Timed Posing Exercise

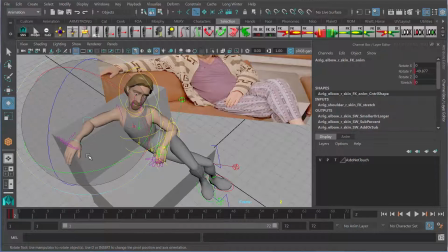1204s
and extend that arm just a little bit more like that upper arm like that I'm
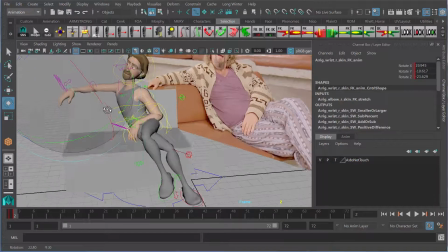1214s
going to exaggerate that drop down on the wrist even more I think it makes him look like a total slacker take
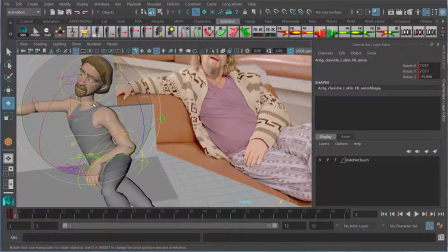1221s
this shoulder open it up away from us a bit more take
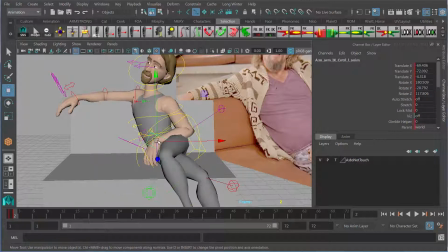1228s
this hand pull it up tighter into the hip like that pull it out like that.
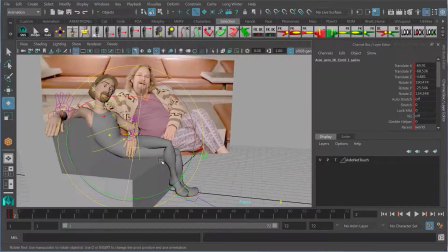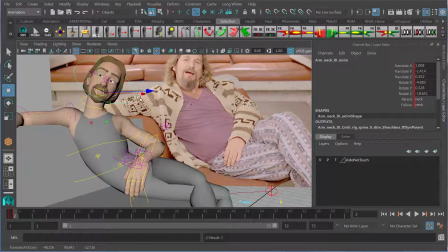1245s
I'm going to sink the head down into the body just a little bit. Tilt the chin up just a little bit more so it just looks a little more smug.
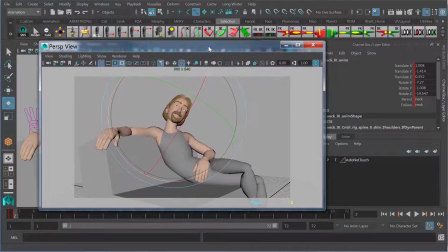1256s
Let's look at our shot camera. See if that's starting to get more of the quality than I'm after.
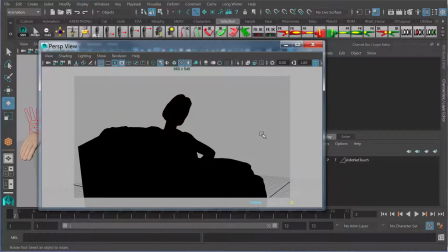1262s
There's a lot of gap here so if I hit 7 on the silhouette, although let's hide our couch there.
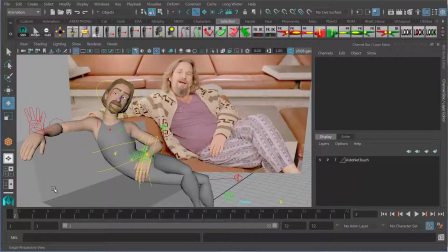1270s
Hang on a sec.
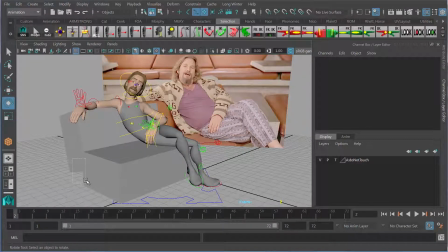1272s
I'm going to grab my couch here, add it to a display layer so I can toggle it on and off easy. I'm just gonna call that couch.
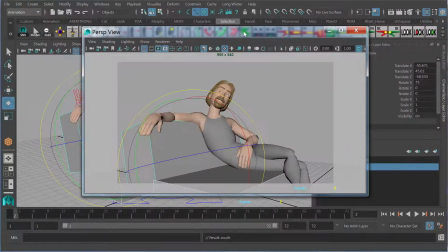1283s
So now when I'm checking my silhouette I can toggle that couch off and hit 7 for silhouette.
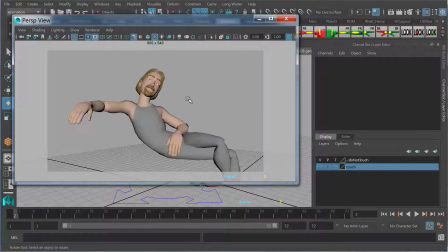1292s
Yeah so I want to close up that gap in the elbow. So I'm gonna go like this, grab that pull vector here,
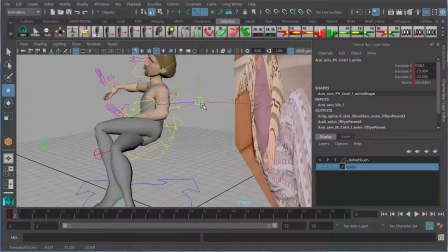1299s
see if I can pull him down a little tighter intersection on the
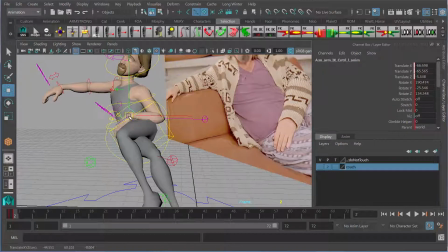1304s
forearms getting a little tight so let's just a teensy bit I
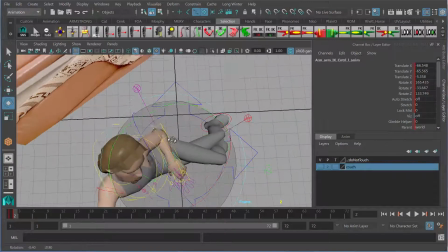1314s
want to make sure that the angles on my wrists don't look broken or awkward and
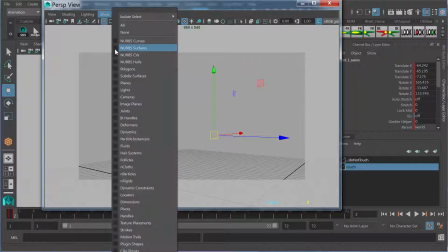1324s
now let's see show none show polygons seven for silhouette yeah that's tightened it up
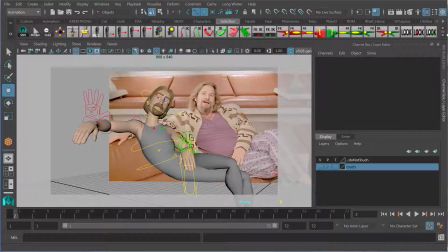1333s
a little bit more I'm gonna go ahead and and just grab all my pantomime controls, S to key.
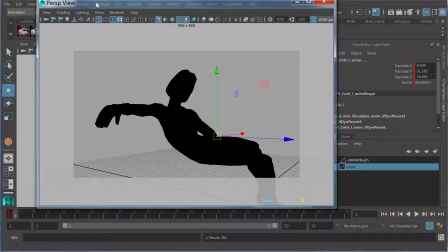1342s
And now I can just step back and forth from one pose to the other and see, OK,
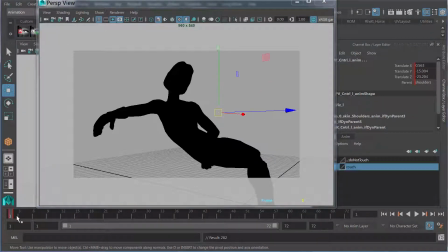1349s
before, after, before, after. It's got that stronger curve here through the spine that I was looking for.
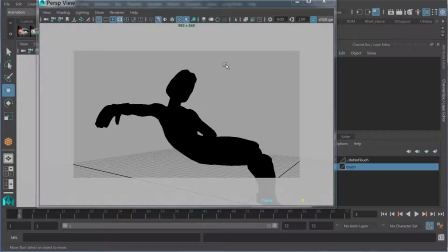1358s
So yeah, my second pass key pose I feel is working more successfully,
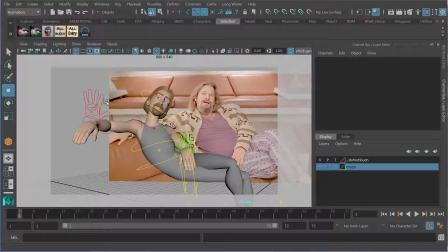1363s
getting more of the spirit, that head a little closer to the body might have gone a little too far on the angle of the head pull it up just a touch let's see interactivity is a bit of a problem in
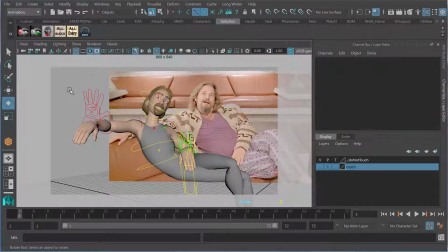1377s
my hair come away just a little bit more tilt the head back just a little bit more let's
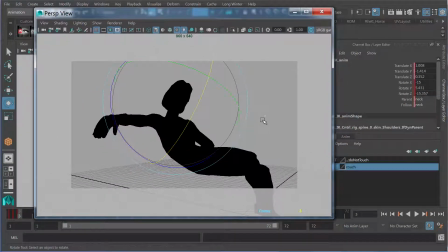1387s
see the
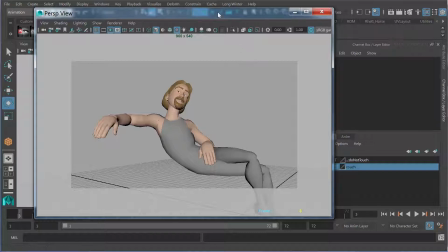1392s
silhouette on that arm is a little difficult to read so I'm just going to go ahead and
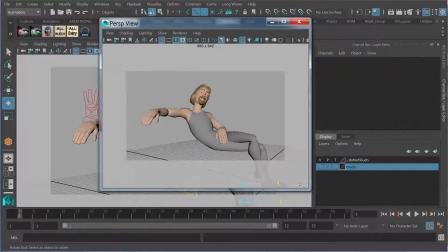1398s
improve that slightly and I'm going to keep my shot cam here so you can see as I make that change what it is I'm doing.
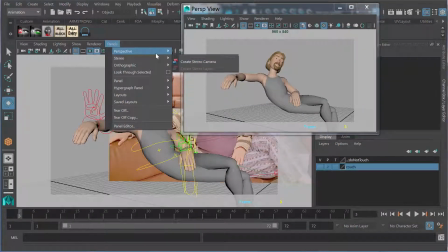1403s
So I'm going to go panel perspective. Just go back to my interactive camera for a second.
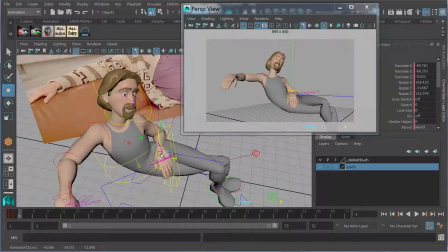1413s
This hand here I'm just gonna pull it in closer to the hip like that and pull the elbow out
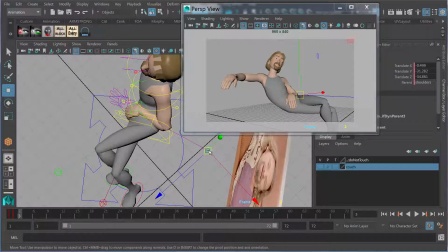1419s
a little bit so you can see there a bit more of that shape.
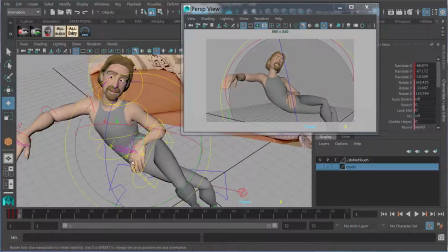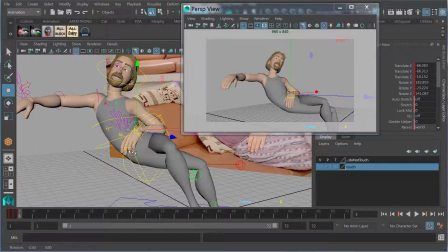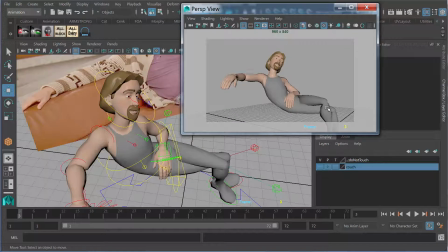1437s
It's important to note silhouette is not just about the outside contour of the character but also the parts of the body that are silhouetted on top of the character. So now we have our second pass key pose.